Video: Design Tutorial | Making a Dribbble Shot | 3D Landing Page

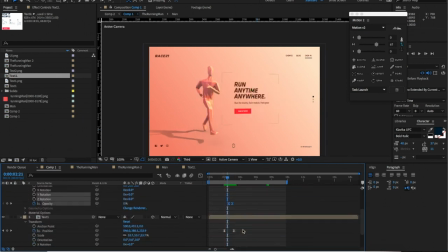Maybe let's just ease out the motion a little bit. It's quite intense, and I want it to be like very calm, very
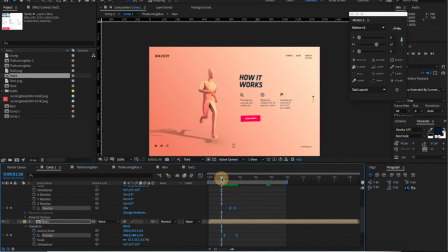something like this. Interesting. Nice. These look good.
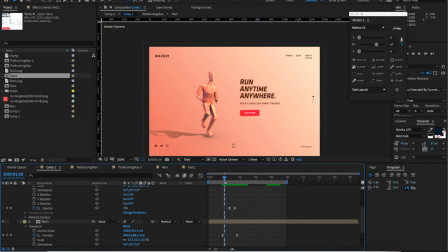Okay. So maybe what I'm thinking is that the text feels like, especially the second text coming in, feels like it's just one single layer, and I wanted to, I wanted to feel like more like a
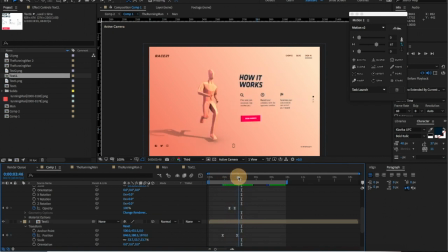more complex poem. Not really complex, but it's more dynamic, more subtle motion or details going on here.
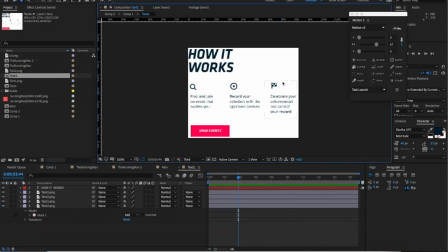So let's go inside the poem and give a bunch of try a bunch of motion here.
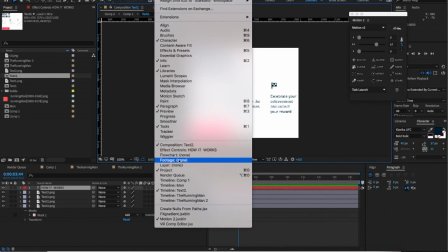So let me just open this effect.
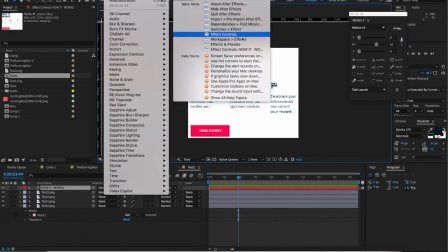What is it? Effect control? No, presets. Yeah.
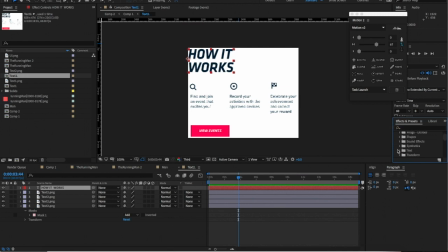Go to animation presets and text and animate in. Let's see what's interesting. Drop in character, maybe.
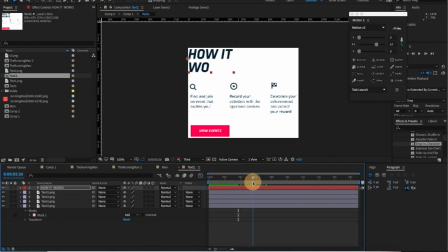Yeah, let's see how this is gonna work. Oh no, this is drop in, which is lame. Faded, maybe fade up character. Yeah, this is a little bit better, but let's see how this works.
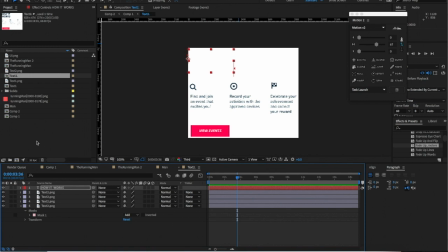Let's go back to the main com here.
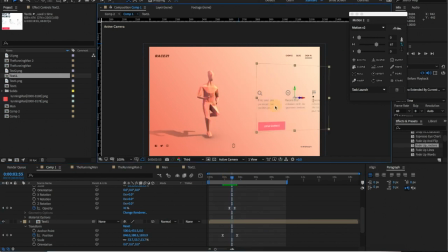So need to adjust the timing a little bit.
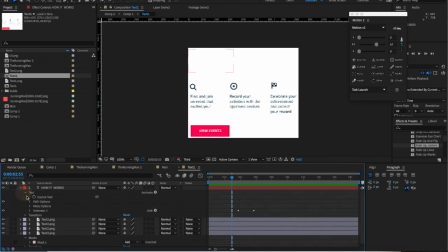Just drop it down and notice here something like this. Too slow.
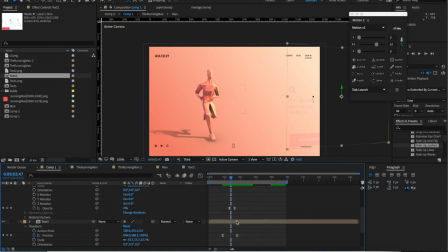And go back to this. Nope. Just a little bit more timing. How it work?
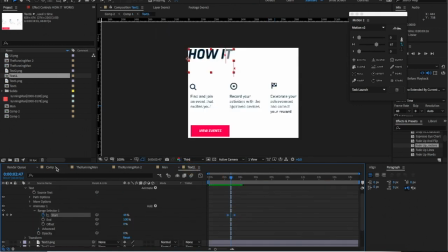Maybe more. I wanted to kind of finish by the time that the layers stop, something like this, so that we can have a clean motion.
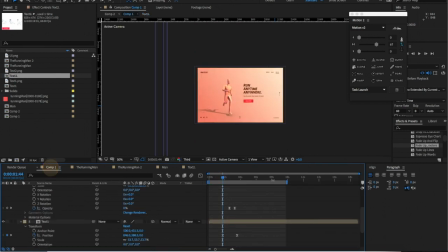One of the key things about doing the motion is that we only want to focus
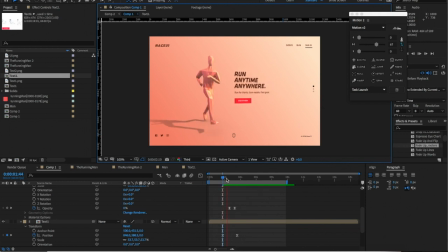on a particular motion, but the motion has to have purpose. You don't want to overdo it to make motion everywhere, so it's kind of get very distracting. So here I want to make a motion very clean, that it's only happen when the whole thing is changes from our screen,
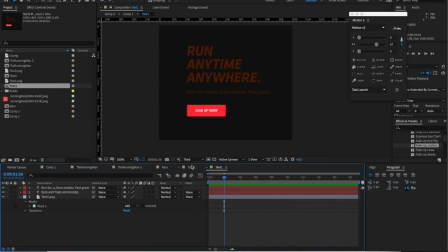so that we don't get distracted. I think this looks better. Let's go a little bit more.
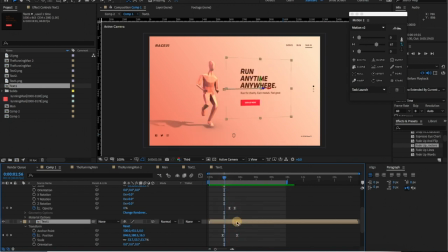Yeah, maybe something like this. Just try one more time to see if it's better. Yeah, maybe let's keep this for now.
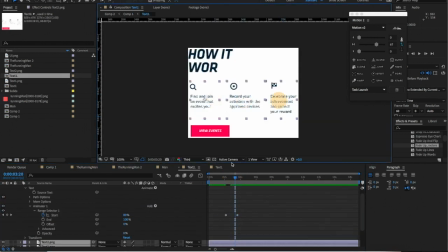And the other thing I would like to do is to make this animate in,
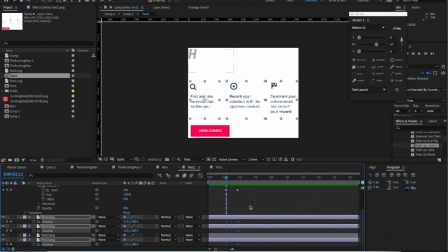so that it feels like there are different layers, not just one single layer. And maybe it is coming from the bottoms. And give it a little bit of this.
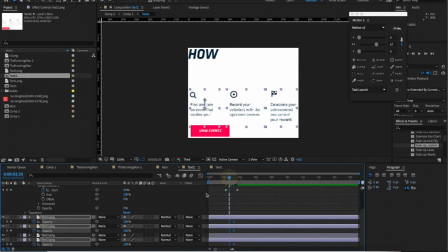And also go to opacity and give it zeros, and we're gonna have something like this. So I'm gonna give this a little bit of
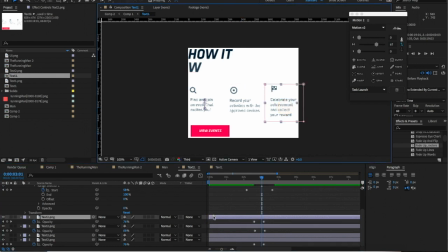offset delay for the second layer and more delay for the third layer, so that we can have this something like this. It's more dynamic motion. So let's see how it's gonna look like here.
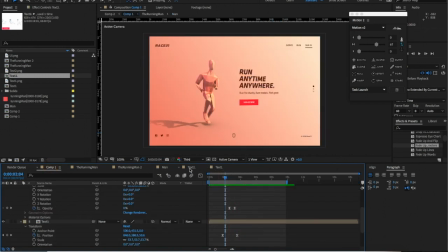Something like this. Maybe let's try it.
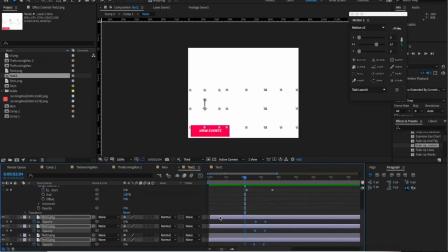Push it back a little bit.
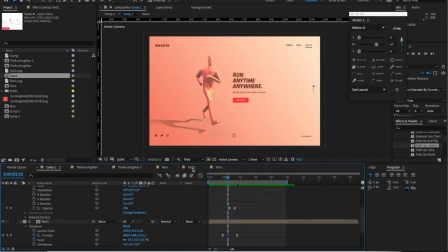Maybe more.
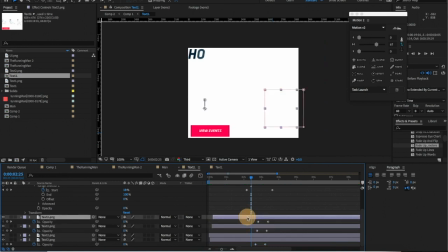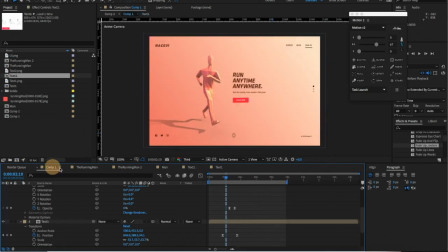Yeah. Cool. That's cool. One of the things is maybe this is too far away. Where is it? Oh my god, it's too far away, so that's why it feels too intense.
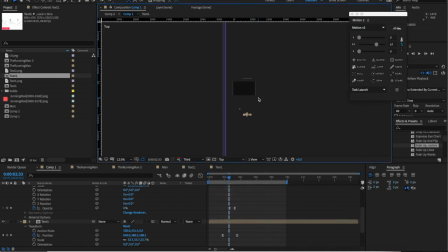Let me go to the top camera to see what is here. Okay, so it's here. So maybe let me just do something like this. Okay, so give it a keyframe.
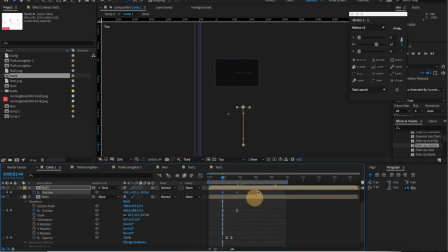So just move it back a little bit, so things will feel a little bit softer.
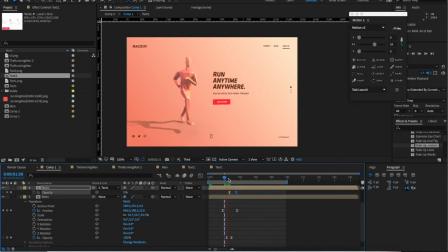Yeah, I think it's better. Yeah, it's better like this. All right, I think let's keep it for now. What I would do next is also create a fade out motion for the first text,
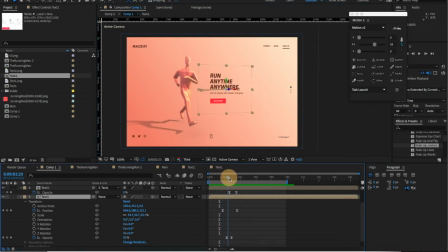to give it some more justice, you know.
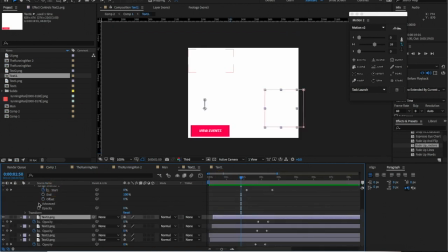So let me go to texture and copy this
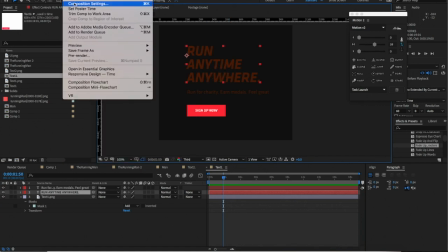animation and select text one. Maybe give it a white color so we can see it better.
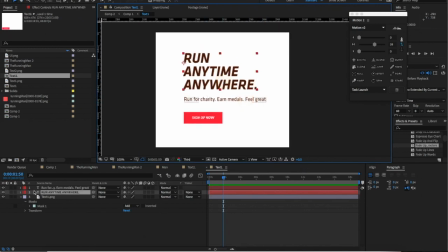And okay, so just paste this here, and we need to reverse the keyframe, you know, because this is fading out. Oh, sorry.
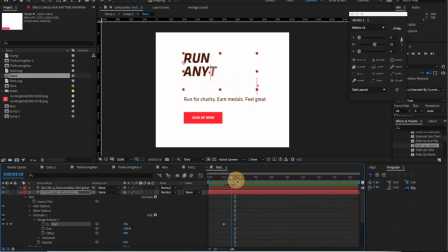Reload the keyframe, so it's fading out, not fading in. So let's go back here.
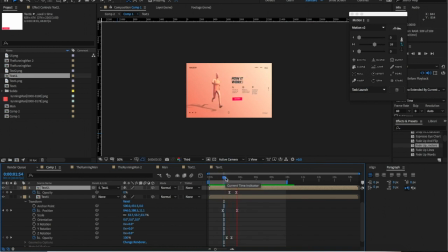Okay. So I think that's it.
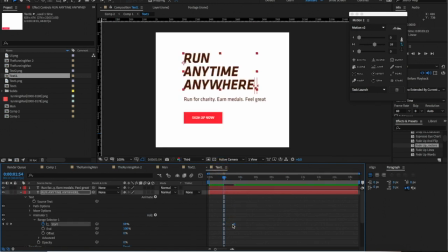Just need to make it a little bit faster.
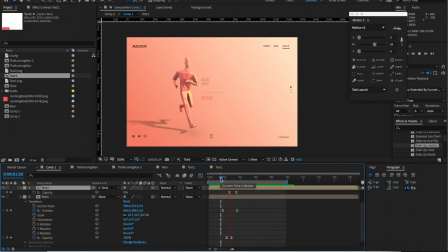So scroll. Cool. Maybe let this fading out a little bit more.
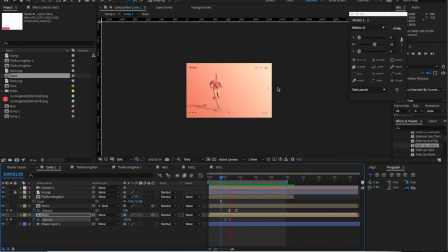So what do we have? Something like this.
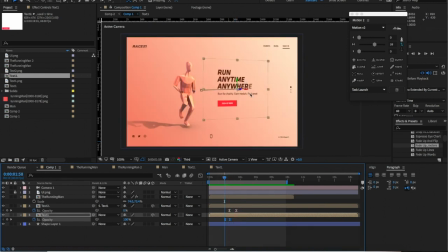All right, cool. I think let's go with this for now.
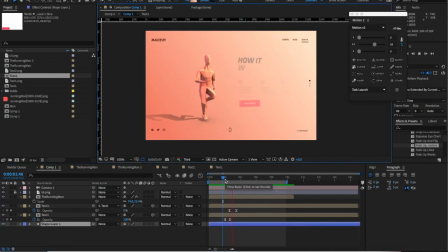And we have a pretty solid transition from this.
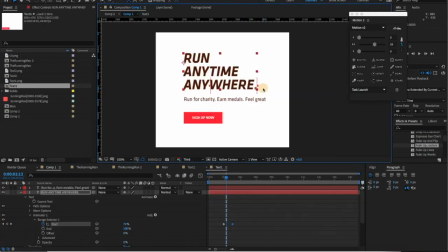Maybe just a little bit more. Also, I'll do this. I want this to fade out before the headline finishes.